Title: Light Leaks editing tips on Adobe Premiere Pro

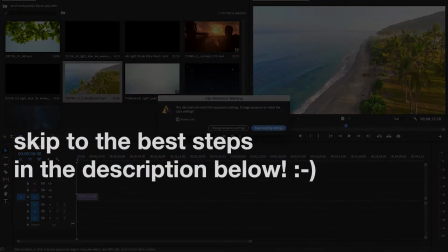0s
I don't know about you, but I get really tired of seeing those light leaks that are just shoved on top of a clip with
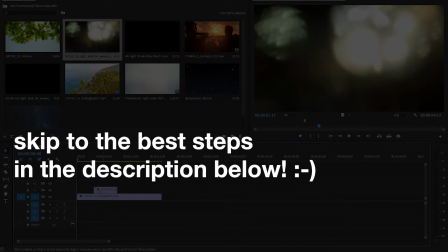5s
no kind of thought towards how good it looks or anything like that. Like this.
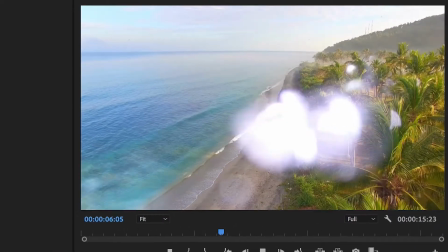14s
Like, what does that achieve? What does that do? There's nothing there.
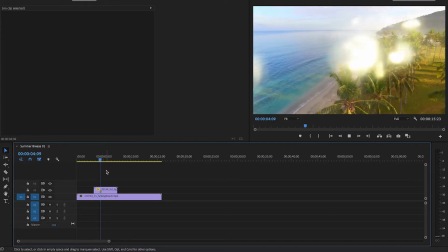17s
There's just this one solid shot, and there's that light just coming along the screen for no reason, I guess?
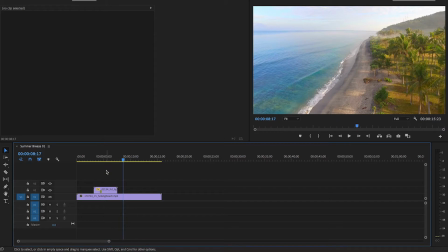24s
It's so stupid. It's important to remember that there are certain things you should do with light leaks and certain things you shouldn't do. So I'm gonna go over a few of my tips and a few of my methods that I use to use light leaks well.
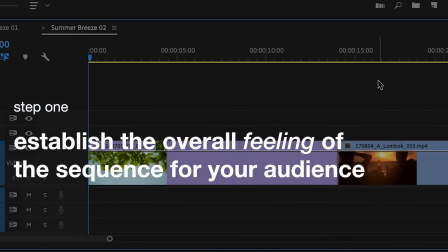40s
Okay, the first thing to do when you want to use a light leak is to basically look at the footage and establish what kind of feeling the footage is.
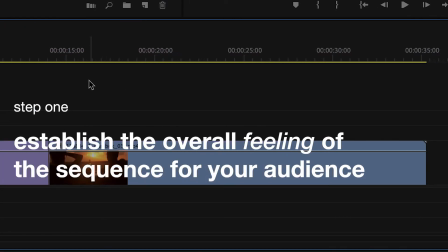48s
You know, what kind of feeling do you want to give your audience in this moment? This is one of the things that anybody can do.
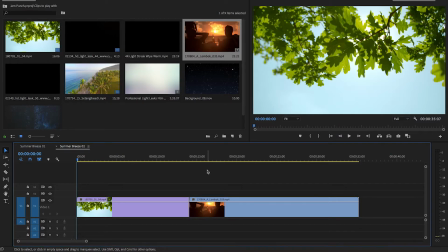52s
You know, this makes it sound like I'm trying to be an artiste director. This isn't that. Any good editor should do this. Any good editor should look at the footage and go, hold on, what is the feeling that I'm trying to give my audience here?
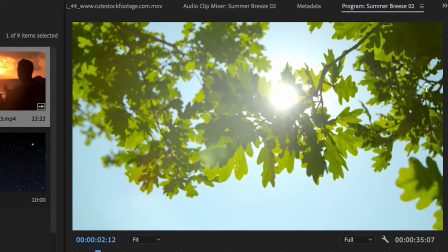64s
If we look at this sequence, for example, that I've made here, we've got these very slow paced clips of beautiful sun going through nature,
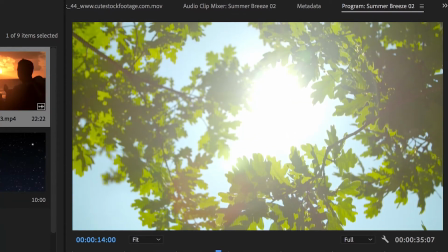72s
skip ahead a bit, and then it goes to this clip,
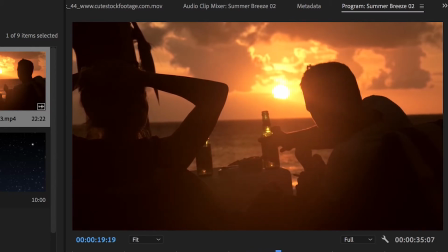76s
slow motion again of these people, it's sun, it's slow, it's calm, it's something like that.
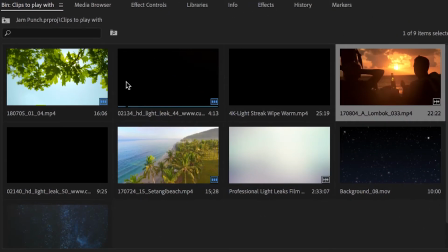82s
So what that means is, when I'm looking through my light leaks, I might not want to have this one, for example,
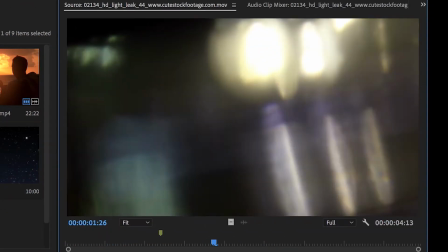88s
because it's quite flashy and fast, you know, I don't know if that would fit.
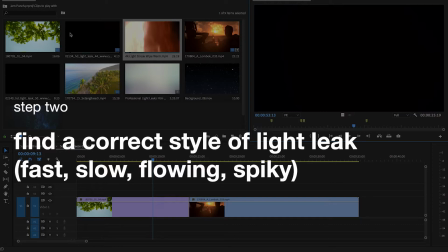95s
And that leads me on to my next point. So establishing what kind of light leak to use. Maybe this one wouldn't fit because it's quite fast, you know, it's kind of short and spiky almost.
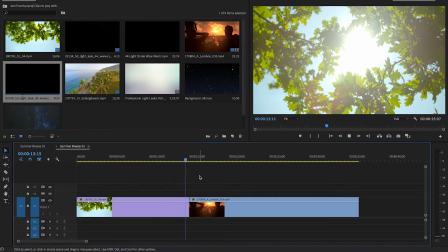107s
It wouldn't necessarily fit this nice slow transition that we have here.
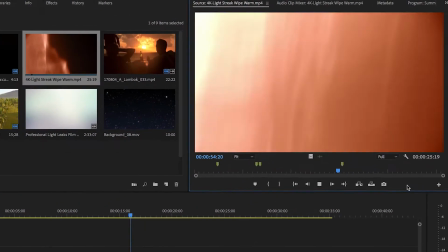112s
So I'm thinking maybe if we try this clip. There we go, that's a bit slower.
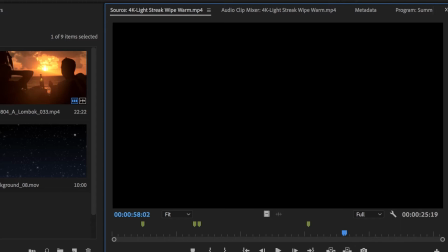120s
It's a bit more matching the slow pace and calmness of this sequence we have down here. Another thing to consider is the start and end point of the transition itself.
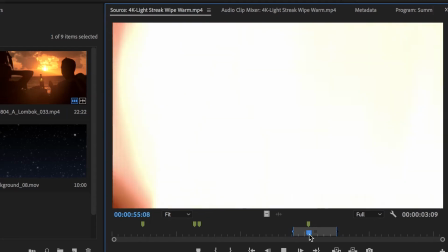129s
So it starts black, goes to the light leak, and then ends black.
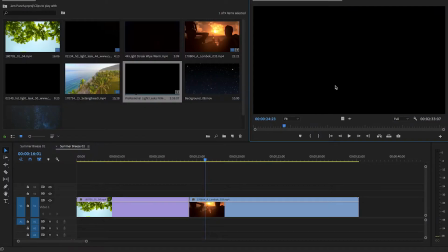134s
Sometimes you can get light leaks that start with an immediate white screen. Like this clip here. The first frame of the leak is a bright white screen.
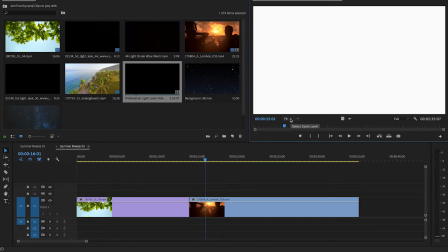144s
Now that wouldn't really fit here again because I need something that goes slowly into it and slowly out of it.
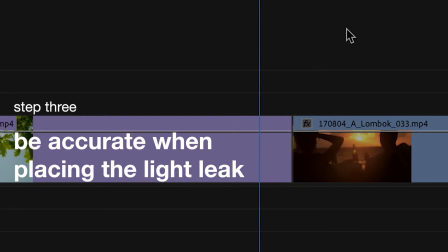151s
I want to hide that cut, or maybe not hide, but I want to ease that cut.
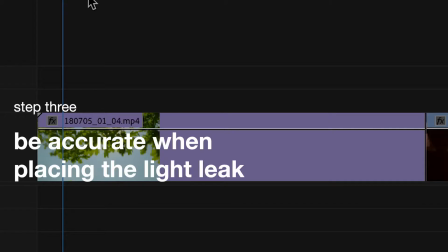156s
I want to lubricate the cut, if you catch my drift. There at the start over here we have the sun shining through the leaves.
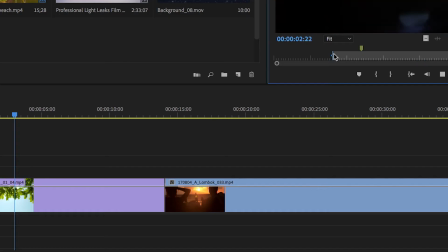163s
Now a light leak could fit there. Find an out point there, drag it on,
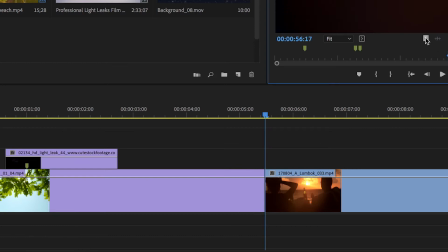168s
and I want to put this one over the cut because that's what we found earlier.
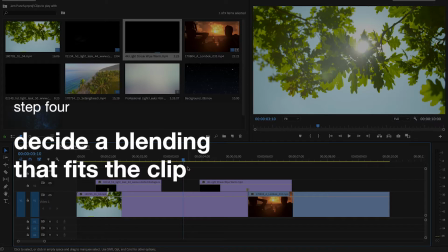177s
The next thing to remember is there is more than just one blending mode.
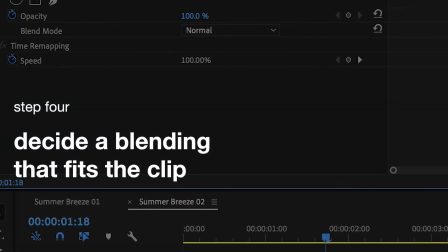181s
Some people think that once you've highlighted a clip to go on top, you can go on effect controls and choose screen as a blend mode as if that's the only one.
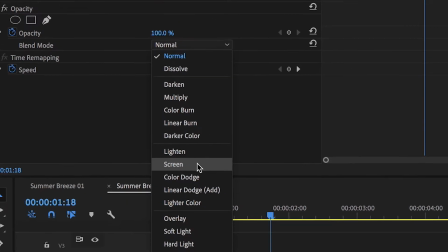190s
Yeah, that does look good. Screen will effectively get rid of all the black in the image. So for something like this, that works well.
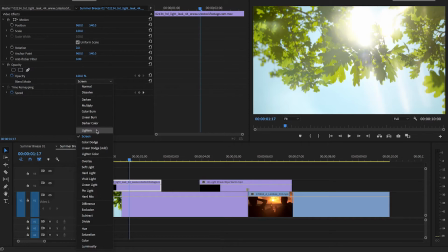197s
But there are other blending modes. For example, lighten. What else we got?
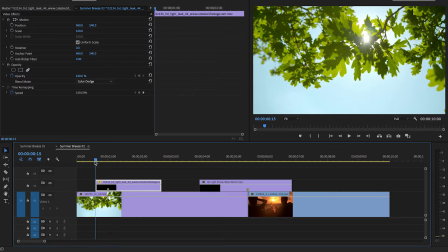202s
Color dodge, that's quite intense. So if we play it, you can see almost quite, it adds an intensity to it.
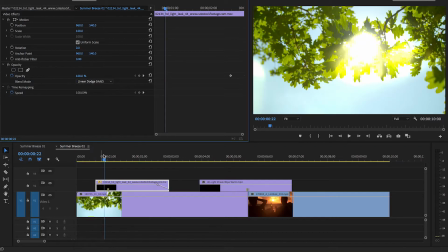208s
That could work, you never know. Linear dodge, now that's quite interesting. Again, it's more kind of like intense but cleaner intense.
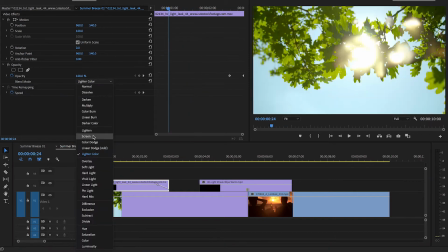215s
Let's stick with screen. I think screen looks best for this one.
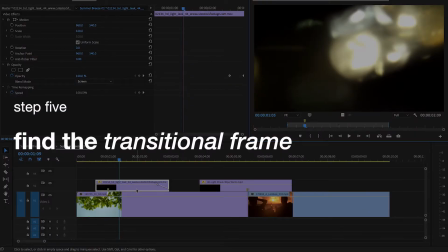221s
Okay, the next step is adding the real precision. Okay, so if I just delete my marker here so I can start again with this.
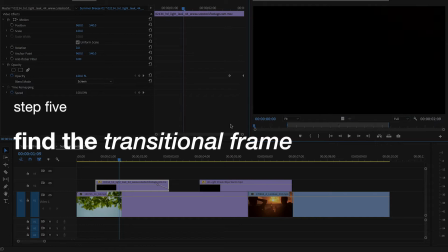228s
What I want to do is find the exact frame when most of the screen is covered.
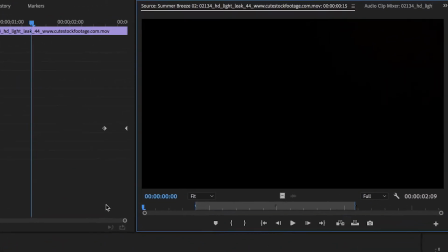233s
That's going to be the point that you're aiming for the most intense part of the light leak. Okay, so if I go forwards, that might be there, I think.
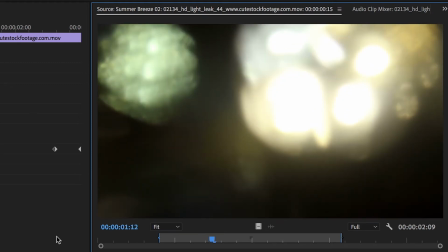240s
Go forwards a bit more. I think it's about there. So I add the marker and it appears down here as well.
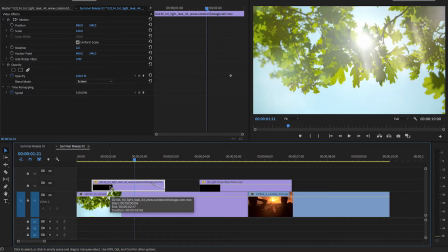247s
I can go back to the timeline.
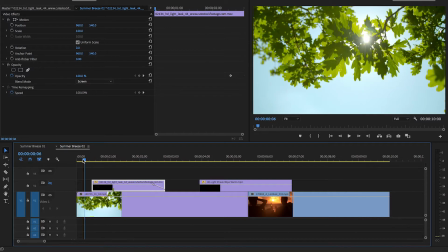248s
If I make this layer invisible for the moment, and what I want to do is find where the sun is at its most intense. So just after it's burst through, a little bit after, so a few frames after that is where the light leak will really work. So about there. So now I move this clip to match that. So if I make these layers visible again, there we go.
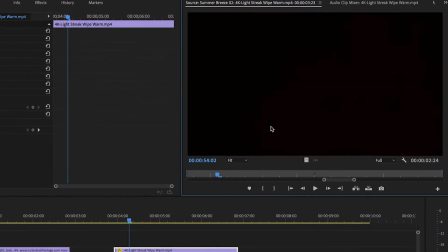268s
I'll do the same here. So double click, find where it's most intense, where most of the screen is covered.
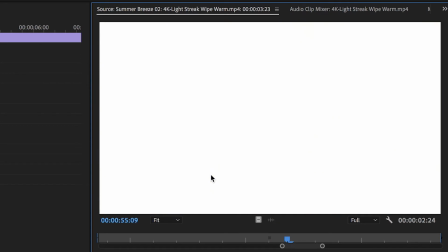274s
So frame, maybe there. I mean, look, it's completely white. So M for marker.
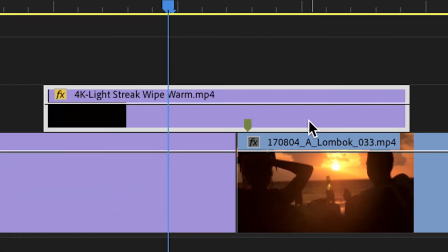280s
Now if I go back to the timeline and it's on the transition here, so I want to move this clip to the left so it all matches up.
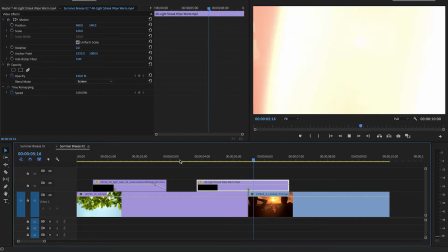287s
So now this should look pretty cool. Nice.
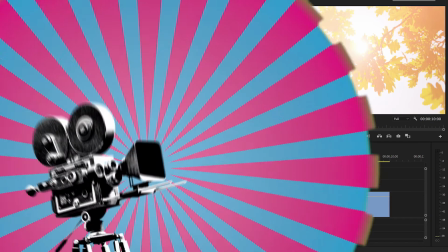291s
The next point is to really fine tune the opacity
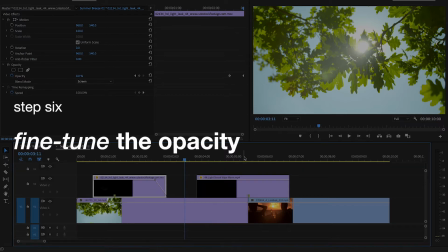297s
of the light leak layer, okay? Because sometimes it being so bright can be quite intense and it might not fit.
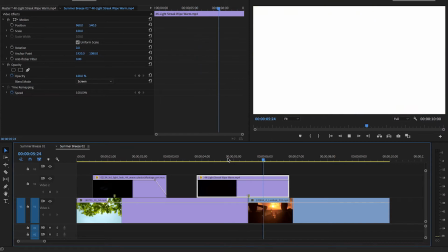304s
For example, this light leak here, if I go back, it becomes too white. It covers the screen completely and it's just kind of silly, I think.
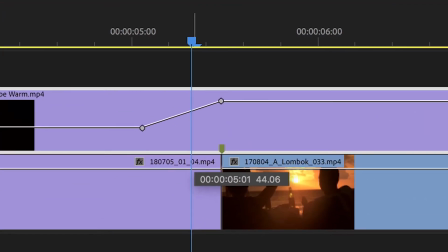311s
If I now get my pen tool, I can click there to make a point there, and then make another one here to drag down, and then another one after to drag down.
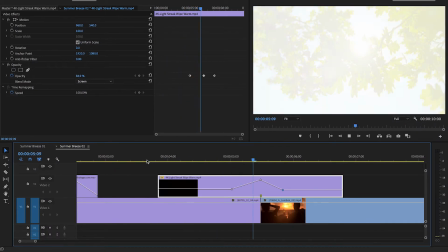320s
So then the light leak will start lower opacity and then suddenly hit maximum opacity for that one transitional frame.
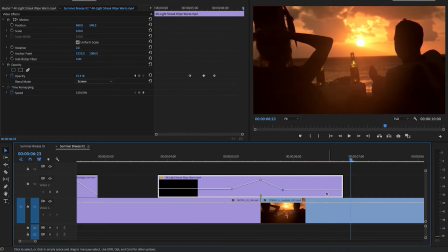328s
There we go. That looks so much better in my opinion.
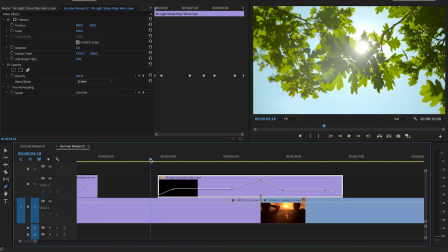331s
Tidy it up even more by making the edges, the beginning and end of the clip, go from 0 to the opacity, and then the opacity to 0.
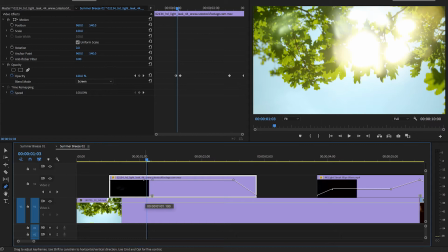339s
You can do the same here as well. So if I go back to this one, P, the transitional frame there, drag down, and then I've done the same over this end as well.
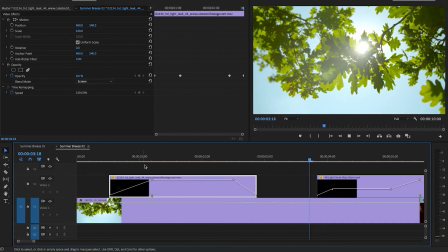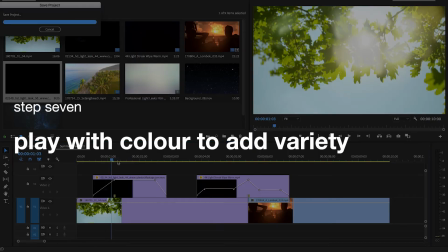353s
If you find that the color of the light leak that it came with just doesn't fit,
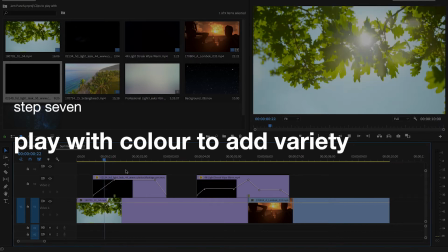358s
you know, sometimes it's a bright white or a bright green or a bright orange or something like that.
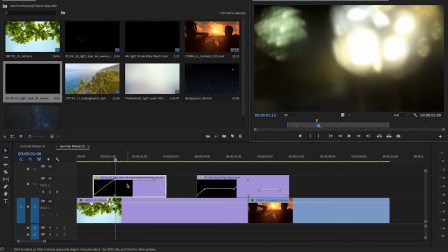363s
You know, like on this, I might find that this light leak is a bit too yellow. If I go on the pure clip, it's yellow, it's green.
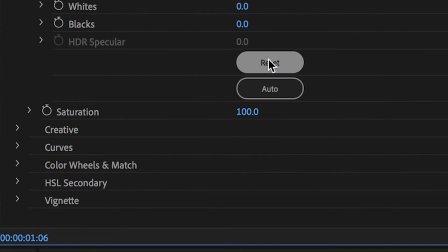369s
I don't know if that would fit. Something that I do quite often to achieve this is to desaturate the clip like that.
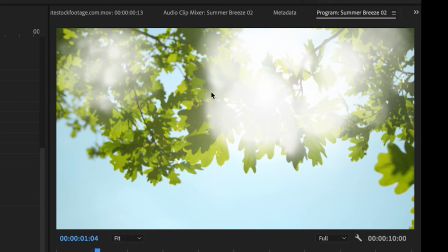376s
So now on here, this has turned white and black and gray. Then I go back onto my effects and search for tint.
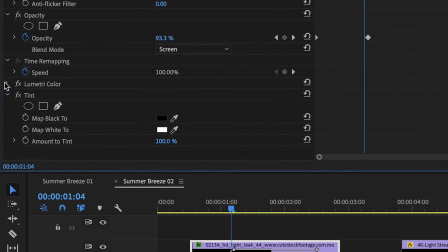385s
Bring that on. Then within here, I can change the white to, let's say, a blue.
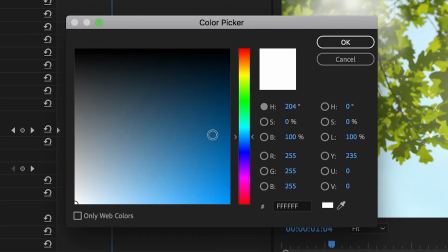392s
Maybe that would fit better. Maybe like a teal kind of color, something like that.
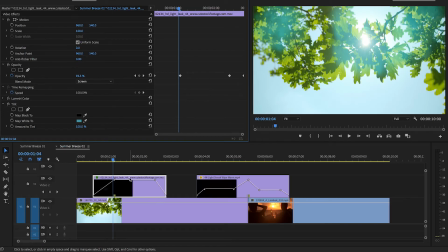398s
Maybe that would fit. I mean, maybe that looks better. I think that looks quite cool. Let's have a play and see. Yeah, I mean, it's different. I mean, maybe that would look good, I don't know, but that gives you the option to, it changes the color of the light leak.
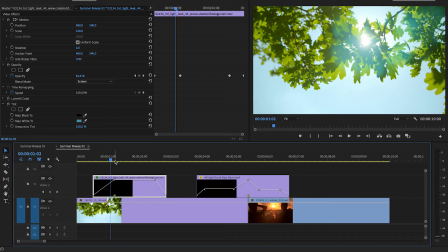412s
It means that you're not just adding in a bog standard, oh, I found this on the internet, donk, and then I've got a light leak that everyone else has got in my YouTube video. No, this is something that I've customized now and I've made this light leak my own.
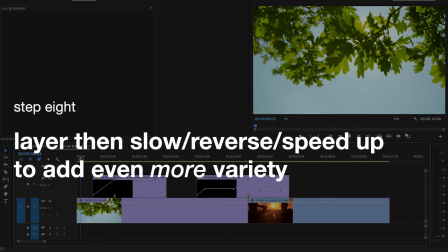426s
Now, let's say I wanted to continue this light leak effect throughout this entire clip of the trees, right?
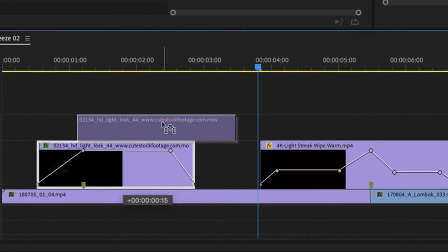434s
What I could do, if I was a basic bitch, is I could just copy, paste, copy, paste, copy, paste, like that.
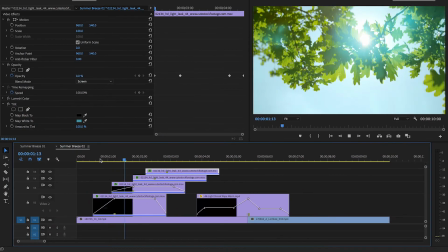441s
So I've got the same clip going again and again and again, and it would look boring. You can see it's just looping up here. It does not look very good at all, right?
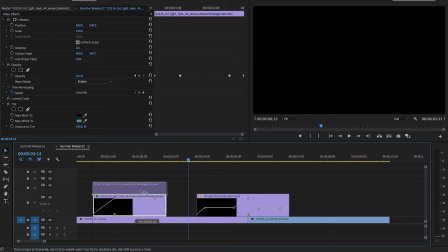451s
So something that I can do if I delete those is I will copy paste once, and I can then reverse the clip,
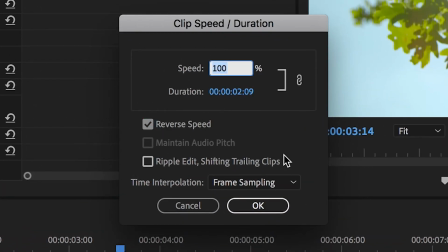460s
maybe then slow it down as well.
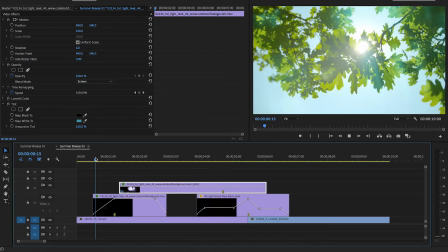463s
Now I'm going to have two light leaks on top of each other that will look different.
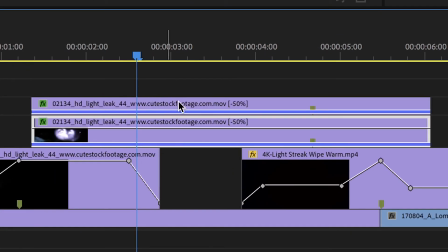469s
Something else you can do is with another one on top of that, you could speed it up.
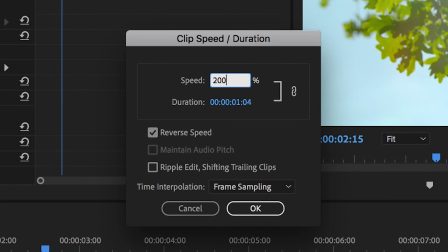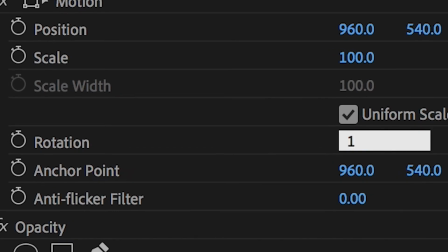480s
And turn it upside down, up to rotation 180. There we go.
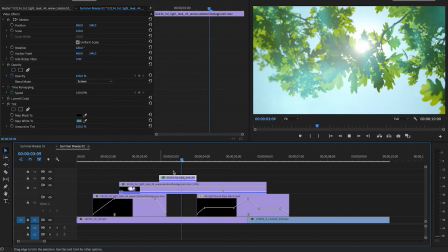487s
Now you've got three light leak clips that are all the same original clip, but layered in this way means that they don't look the same. I mean, if you really wanted to go technical again, change the color of them individually.